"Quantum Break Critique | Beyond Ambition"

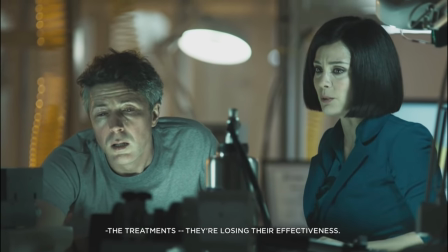49:26 The treatments, they're losing their effectiveness. They're fine.
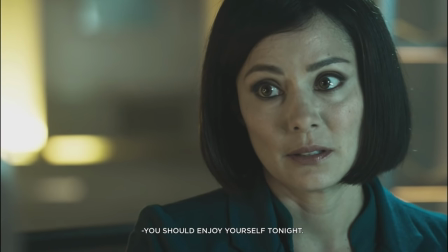49:30 Specifically showing us how weak Paul's illness makes him and his affinity for his doctor, Sophia Amaral, adds a lot of much-needed empathy for our villain.
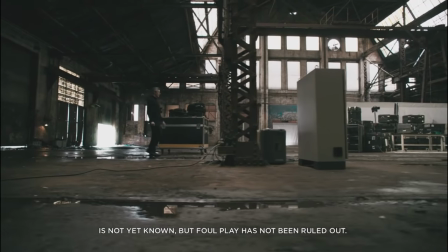49:39 Up until now, he seemed completely in control of every scene, from Will's death to his debate with Martin Hatch,
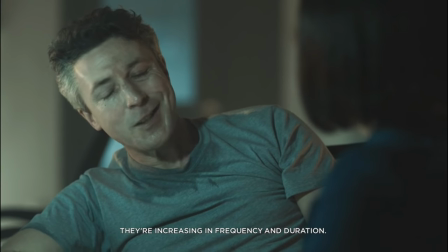49:45 so it's important that we see him on the back foot to add more grey to our big bad.
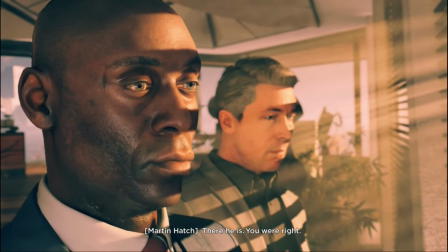49:50 Of course, a TV show wasn't necessary to show us this, but it's nice that it's here.
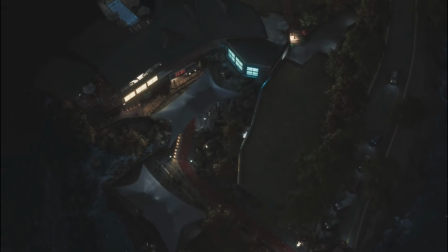49:55 Episode 2 mainly follows the monarch, Gala, introducing us to our party island before we blow it all to hell in the next act.
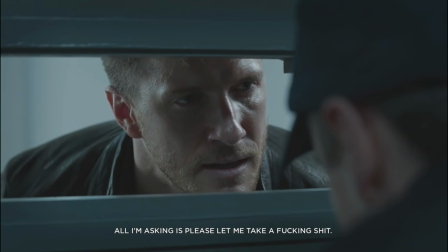50:01 Charlie Wilcott is on his date with Fiona, and Liam Burke is locked in a bunker nearby, arrested for turning against Monarch.
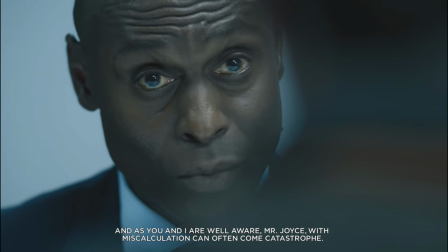50:08 If you choose for Paul to give his speech, Martin Hatch will interrogate Jack with a good old-fashioned villain monologue while our hero drools all over the cell.
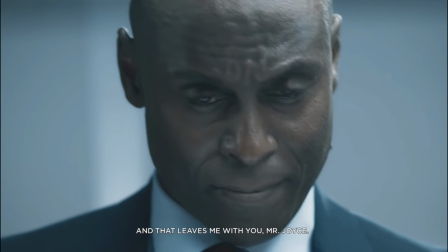50:16 Yet, surprisingly, after said monologue, Hatch lets Jack go with a sly wink and a nod, fully aware that Jack is going to blow the Gala to hell.
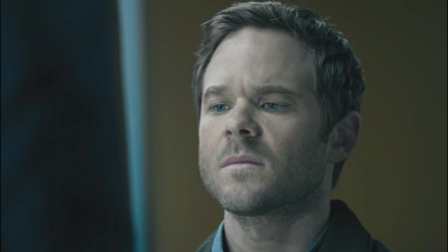50:24 He's a regular sci-fi Iago to Paul's Othello,
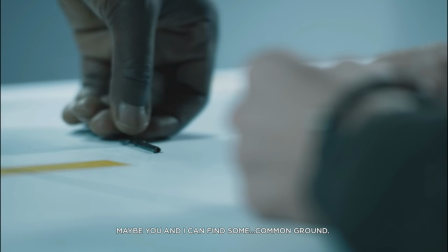50:28 showing us clearly that Hatch is working against Paul, but his motives aren't clear to us yet.
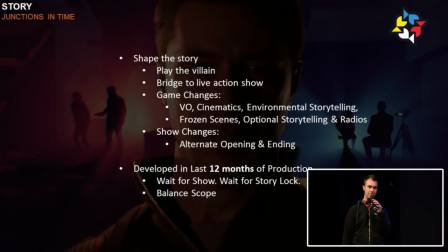50:34 Originally, the live-action stuff was kept completely separate from the game.
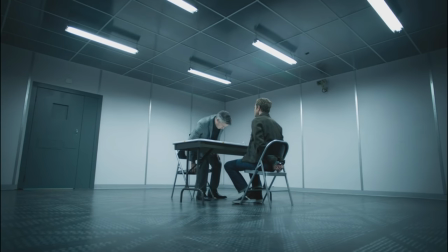50:38 There wasn't going to be any crossover, Jack and Paul wouldn't appear whatsoever, and instead, we'd follow a secondary story disconnected from the main one. This seemed sensible, but it was a little too close to what Tryon had attempted with Defiance, and we all saw how that turned out. So, Sam Lake ambitiously pushed to make the game and the TV show have direct connections so it can form one seamless experience.
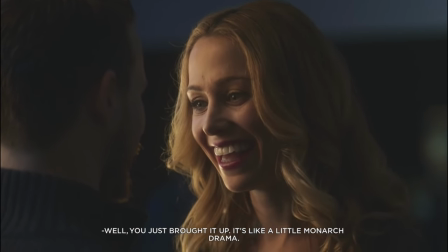51:03 The most obvious way to do this wasn't just to have characters which crossed over, but to have our choices impact the TV show directly.
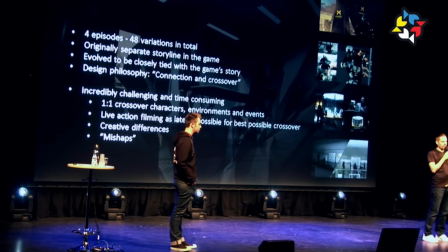51:11 According to Remedy, there are over 40 variations in total for the TV episodes,
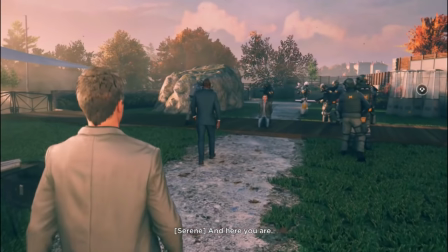51:16 a combination of your junction choices and finding little environmental tidbits during gameplay.
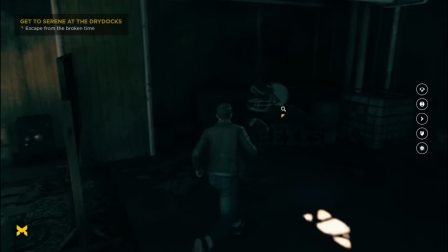51:21 For example, Jack can find this dinosaur cutout at Ground Zero during Act 2.
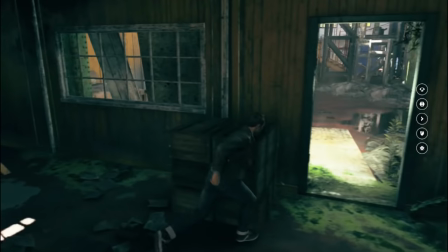51:26 Interacting with it makes it glitch out and vanish, flying across time and space to end up on the outskirts of the party during the TV show. To return to Greg Loudon, the senior narrative designer described them as unlocking deleted scenes for the live-action stuff,
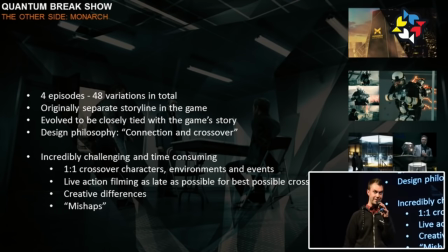51:41 giving the audience momentary asides or unique shots they would otherwise miss. These are cute, but that's the extent of it.
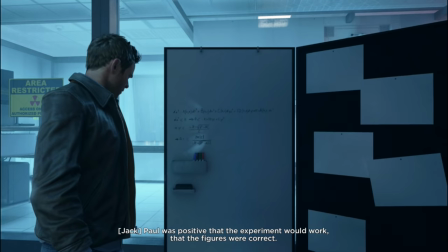51:48 In Act 1, we can find a formula on a whiteboard that Will corrects. Our reward for seeking this out is...
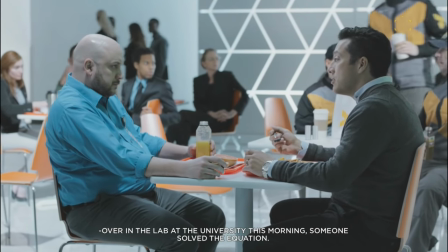51:54 Over in the lab at the university this morning, someone saw the equation. Huh?
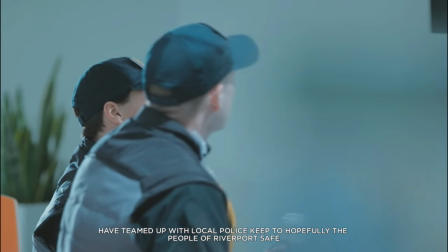52:00 Yup, a 5-second scene where one guy tells another guy that someone changed my formula last night, and the story moves on.
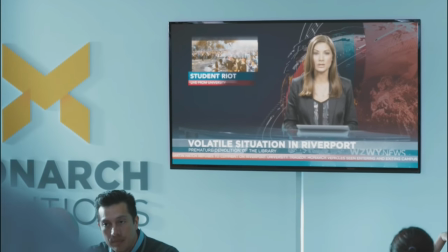52:06 But thematically, these are further proof that nothing can be changed, and the butterfly effect doesn't operate in Quantum Break's universe.
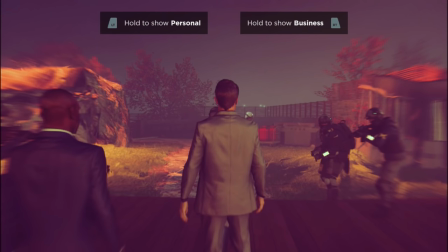52:13 As for the junction choices, these are much more impressive.
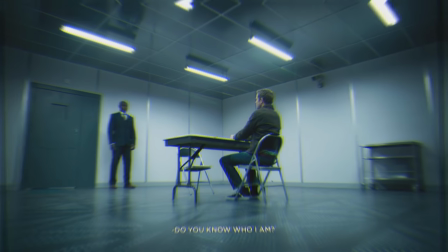52:18 A lot of them have expected immediate consequences, like if we force Amy to make a PR statement,
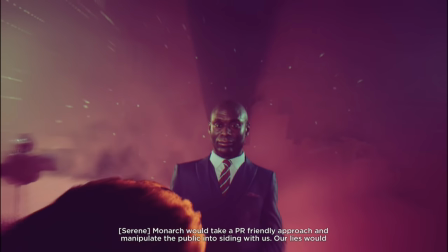52:23 we witness a full scene of it being filmed, and then it pops up on news reports later.
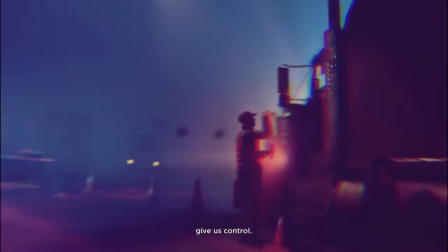52:28 That choice then ripples into the day-to-day workings of each of the characters,
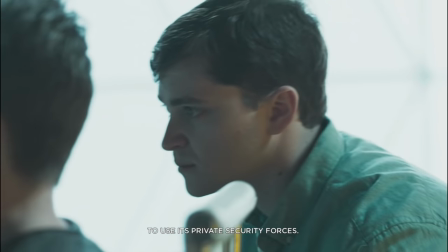52:32 like how Charlie needs to hack the mayor's PA because Monarch are now struggling with public perception.
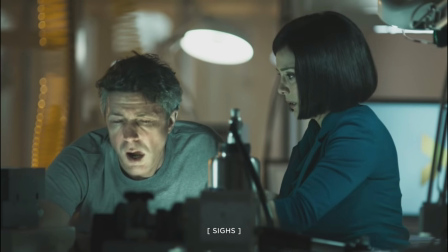52:38 But the coolest part is how these choices culminate. The fate of Sophia Amaral doesn't rely on one choice but a couple.
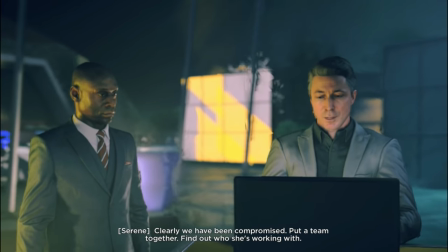52:45 If Paul chooses not to trust her at the end of Act 3 and then gives in to his paranoia in Act 4,
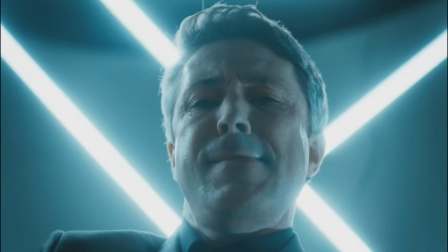52:51 we are treated to a violent scene where he murders the woman he loves.
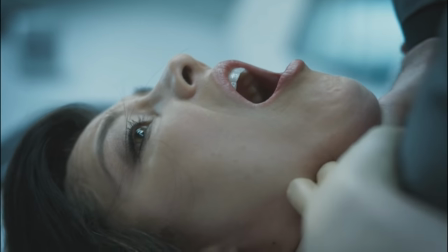52:55 However, if we combine these choices in pretty much any other way, Sophia's life is spared.
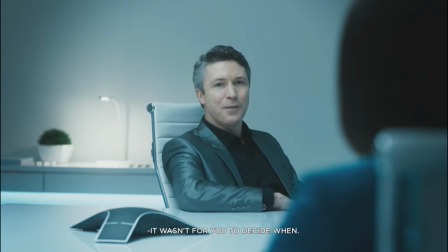53:01 Of course, this raises the same problem as Amy's death does, but you've got to admire the level of work that went into making our decisions feel impactful,
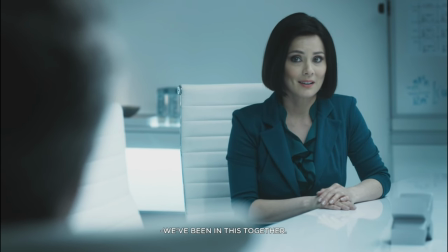53:08 and it does make the TV show feel more seamless with our gameplay.
Over there.
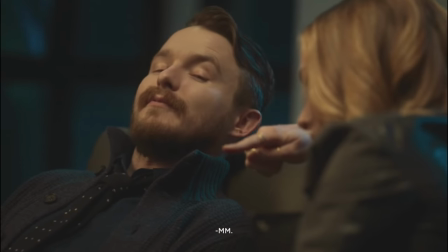53:14 Where? The woman with the necklace. My money is on that. Mm-hmm.
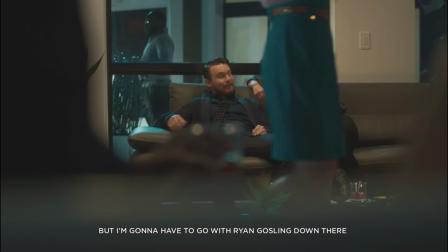53:19 It's a pretty good choice, yeah. But I'm gonna have to go with Ryan Gosling down there talking with George Clooney.
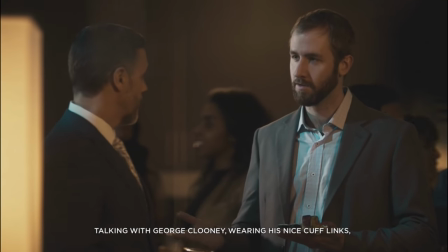53:24 Wearing his nice cufflinks, chatting about stocks. Yeah.